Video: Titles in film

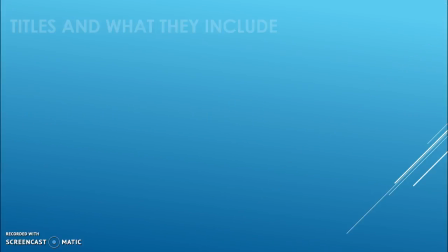0:00 Titles in film. Titles and what they include. Title sequences are applied at the start of films in order to credit the company, production team, and cast. The aim of titles is also to establish the genre, mood, and atmosphere for the audience.
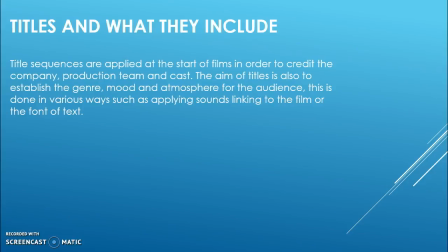0:19 This is done in various ways, such as applying sounds linking to the film or the font of text. An effective title sequence includes the following: an ident/name of production company,
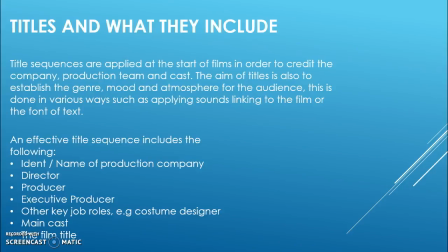0:33 director, producer, executive producer, other key job roles such as a costume designer,
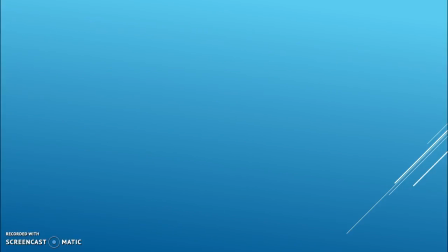0:39 the main cast, and the film title. Ident and production company.
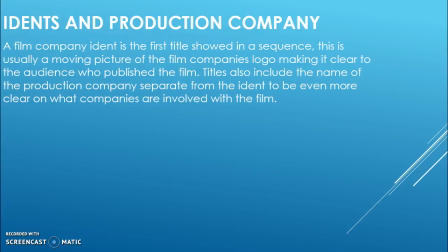0:45 A film company ident is the first title showed in a sequence. This is usually a moving picture of the film company's logo, making it clear to the audience who published the film. Titles also include the name of the production company separate from the ident to be even more clear on what companies are involved with the film.
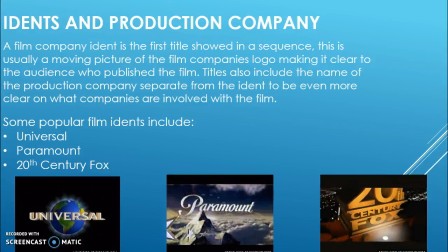1:04 Some popular film idents include Universal, Paramount, and 20th Century Fox.
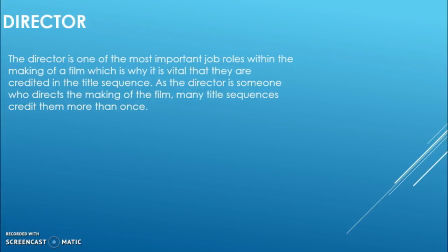1:12 Director. The director is one of the most important job roles within the making of a film, which is why it is vital that they are credited in the title sequence. As the director is someone who directs the making of the film, many title sequences credit them more than once.
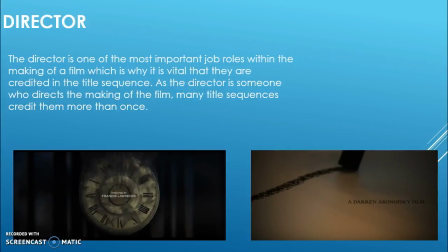1:29 Below are two examples of title sequences showing the differences in the way they present their credits. The first is The Hunger Games and the second is Black Swan. Producer and executive producer.
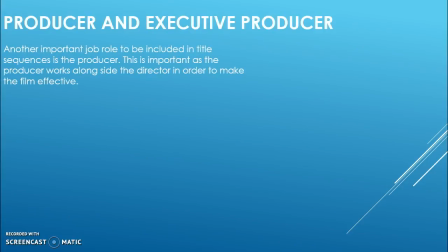1:43 Another important job role to be included in title sequences is the producer. This is important as the producer works alongside the director in order to make the film effective. In addition to the producer, many titles also credit the executive producer,
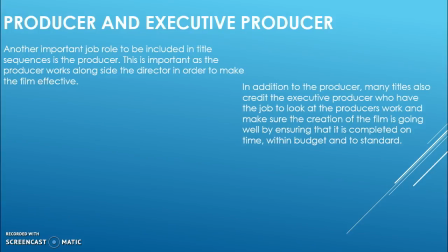2:00 who has the job to look at the producer's work and make sure that the creation of the film is going well, by ensuring that it is completed on time, within budget, and to standard.
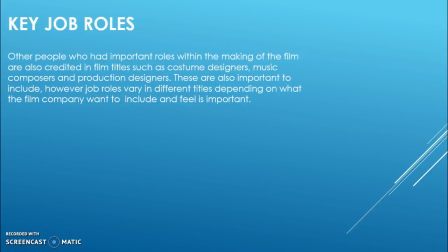2:13 Key job roles. Other people who had important roles within the making of the film are also credited in film titles, such as costume designers, music composers, and production designers. These are also important to include.
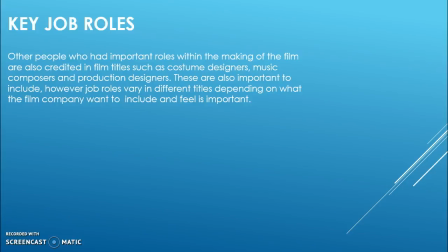2:29 However, job roles vary in different titles depending on what the film company wants to include and feel is important. Main cast. It is important that the main cast are also mentioned in the film titles, not only to credit their acting within the film,
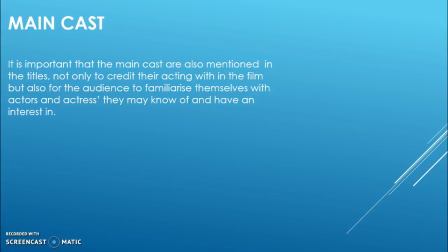2:47 but also for the audience to familiarize themselves with actors and actresses they may know of and have an interest in. Title of the film. The title of the film is one of the key elements of a film opening.
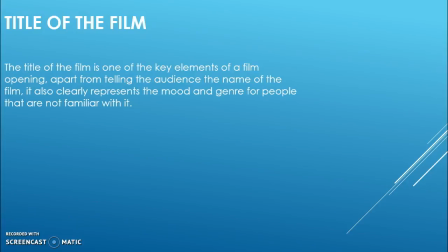3:02 Apart from telling the audience the name of the film, it also clearly represents the mood and genre for people that are not familiar with it. Titles within different genres. Title sequences at the start of films show the audience a lot about the genre.
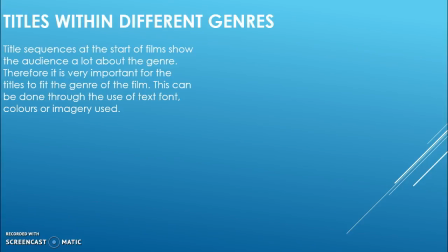3:19 Therefore, it is very important for the titles to fit the genre of the film. This can be done through the use of text, font, colors, or imagery used. For example,
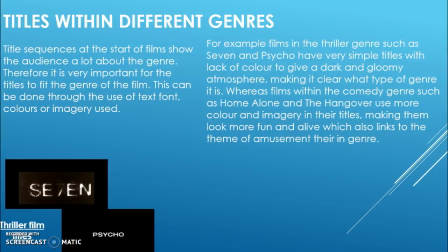3:30 films in the thriller genre such as Seven and Psycho have very simple titles with lack of color to give a dark and gloomy atmosphere, making it clear what type of genre it is.
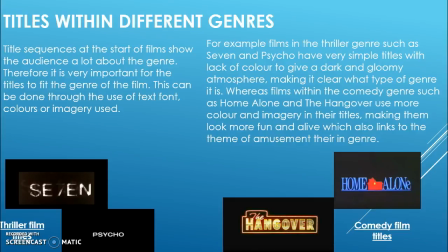3:42 Whereas films within the comedy genre such as Home Alone and The Hangover use more color and imagery in their titles, making them look more fun and alive, which also links to the theme of amusement in their genre.